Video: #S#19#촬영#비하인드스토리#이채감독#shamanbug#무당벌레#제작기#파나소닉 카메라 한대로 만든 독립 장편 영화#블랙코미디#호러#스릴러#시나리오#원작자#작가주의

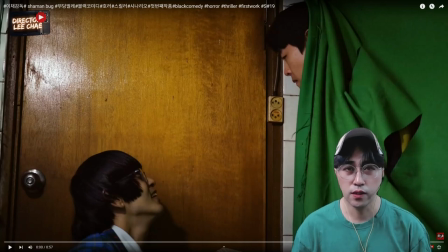안녕하세요. 샤몬버그 무당벌레 제작기 C No.19 강의 시작하겠습니다. 이제 착한 도둑과 나쁜 도둑이 만났죠. 안방에 거실, 쇼파에 있는 저기 이상한 도둑이 있는데 착한 도둑과 나쁜 도둑이 남의 집에 들어왔잖아요.
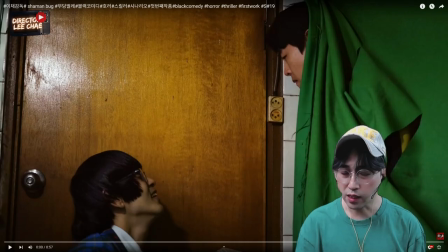이상한 도둑이 집주인인 줄 알고 나쁜 도둑과 착한 도둑이 나갈까 말까 고민을 하다가 착한 도둑이 나가자. 우리가 쪽도로 두 명이니까 나가자. 나쁜 도둑을 꼬드겨서 내보내는 그런 장면입니다. 한번 볼게요.
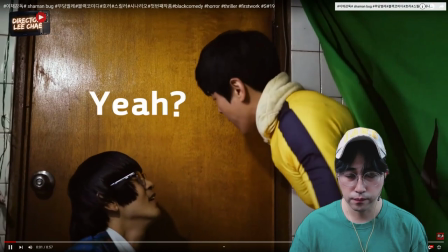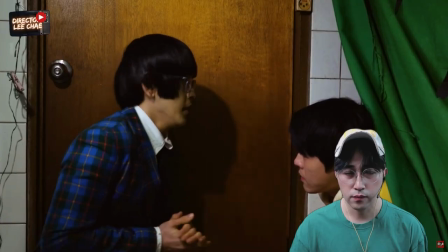좋은 생각인데? 계속 이렇게 있을 수는 없으니까요. 제가 양보할 테니 먼저 나가시죠.
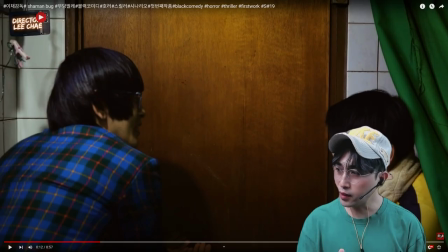여기서 제가 양보할 테니 나가시죠 하는 장면 있잖아요. 이때는 원래 이 시나리오에서는 미흡했던 부분들이 있는데 착한 도둑이 여기서 그냥 대사를 치는 것보다 뒤로 빠지면서 살짝 손을 이렇게 제가 양보할 테니 이제 나가시죠 하는 이런 액션.
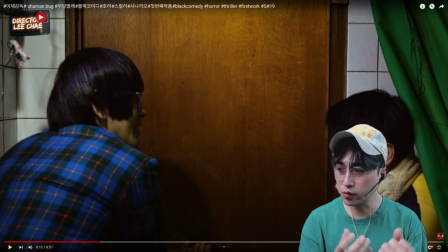그때 이제 감독하고 착한 도둑 배우하고 커뮤니케이션을 원조적으로 대화를 하다가 이렇게 만든 겁니다. 영화를 찍을 때 시나리오상에 없는 연기 부분을 배우들이 자기 캐릭터를 숙지를 하잖아요.
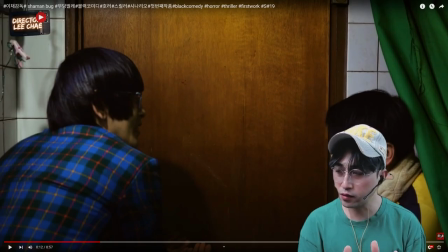시나리오를 보고 연기를 할 때 이 대사에서는 애드립이 됐든 슬랩스틱이 됐든 좀 우스꽝스러운 행동을 보이면서 그렇게 창조하면서 그 대사를 좀 맛깔스럽게 살리는 것이 배우입니다. 그러니까 배우는 그냥 막 대사만 치는 것이 아니고 그 대사를 어떤 상황에서
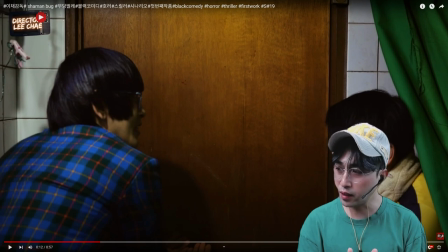어떤 행동으로 어떻게 맛깔스럽게 살릴 수 있는가에 대한 고민을 해야 돼요. 배우들은. 자기만의 개성, 자기만의 연기를 해야 되는데 10명의 배우한테 똑같은 착한 두둑이라는 캐릭터를 주고 이때 대사나 이때 행동을 어떻게 하는지 연기 수업을 해보면 다 달라요.
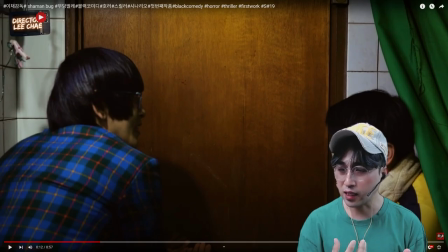하지만 자기만의 개성이 있고 자기만의 색깔이 있는 분명한 배우는 그 신을 그 장면을 감독이 120% 마음에 들게끔 살려냅니다. 그런 것들이 이제 배우들이 오랫동안 인정받을 수 있는 그런 어떤 내공인 거예요.
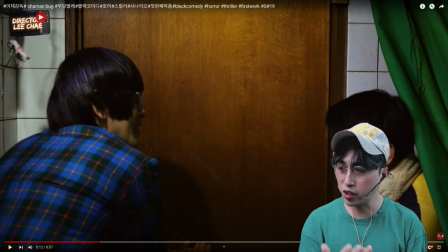그래서 이런 연습들을 많이 해야 되고 대사만 감정에 충실해야만 되는 게 아니고 이 대사를 어떻게 자기만의 캐릭터 자기만의 캐릭터를 숙지한 그 캐릭터를 나만의 연기로 착한 도둑을 해석한 캐릭터화를
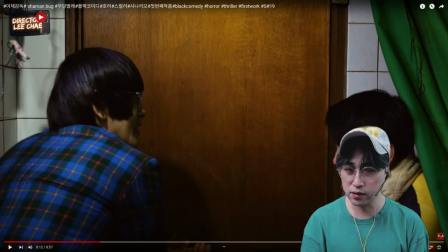어떤 행동으로 관객한테 보여줄 건지 그래야지만은 짧은 역할이라도 임팩트가 강합니다 그래서 그런 배우들은 시간이 지나면 지날수록 연기력이 많이 는다는 거 착한 도둑도 원래 대사만 쳐서 제가 양벌팅에 나가시죠 하는 그런 부분들 그리고 대상만큼 밋밋하니까 이 부분은 좀 재미나게 살려보자
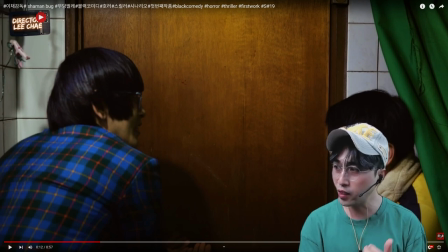그러면서 저하고 운온 끝에 연기 행동으로 바꾼 겁니다. 그 장면을 다시 한번 볼게요.
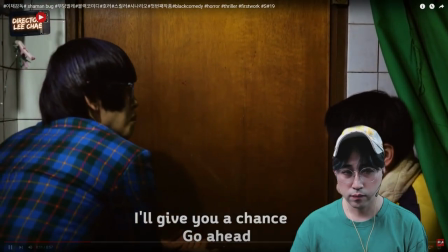제가 양보할 테니 먼저 나가시죠. 제가 양보할 테니 먼저 나가시죠.
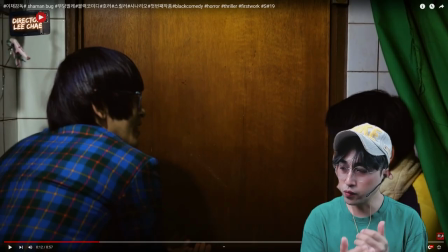그러면 뒤로 빠지잖아요. 차카운트 두 개의 캐릭터를 조금 더 보충해주는 그런 연기력을 뒷받쳐주고 있죠. 그 다음 장면 보겠습니다.
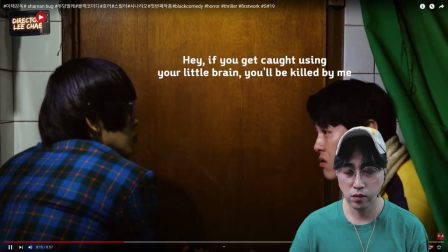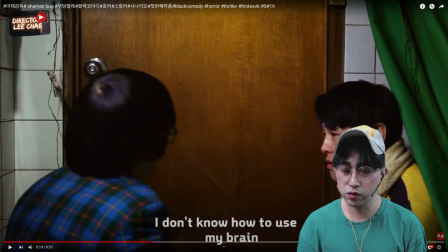이때도 그냥 저는 머리를 쓸 줄 몰라요 이렇게만 해도 되는데 착한 도둑의 캐릭터는 사이코 기질이 있지만 어린 순수한 어떤 동심, 초등학생 순수한 어린이 같은 이런 행동들이 있다 그래가지고 착한 도둑한테 머리를 이렇게 흔들면서 저는
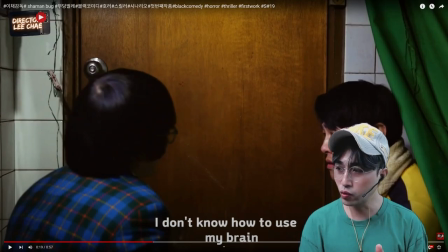머리를 쓸 줄 몰라요 이렇게 한번 해보자 착한 도둑이 이 장면을 이렇게 살려낸 겁니다 그 장면을 한번 다시 보겠습니다
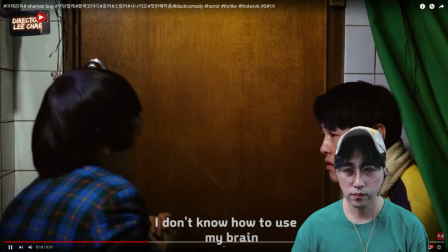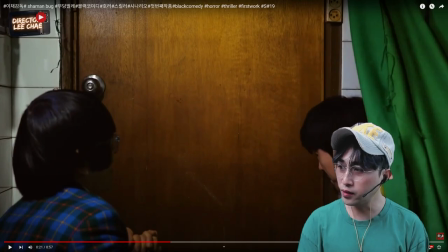그쵸 그래서 착한 도둑이 갖고 있는 캐릭터 처음에 시나리오보다 연출을 하면서 이 씬을 찍으면서 착한 도둑이라는 배우가 감독하고 커뮤니케이션 하면서 좀 더 재밌고 캐릭터를 더
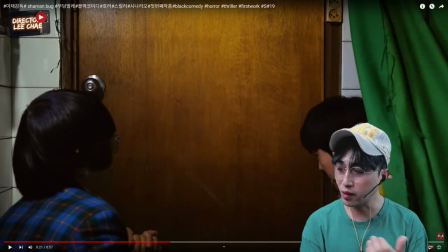부각시킬 수 있는 그런 연기를 창조하면서 만들어 가면서 연출합니다 그러니까 실제 영화 때도 차려 콘트대로 찍긴 찍지만 감독이 봤을 때 이 장면은 이 배우가 요런 행동과 요런 액션을 하면서 대사를 치면 더 좋겠다라고 인식할 때가 있거든요. 그리고 영감이 올 때가 있어요.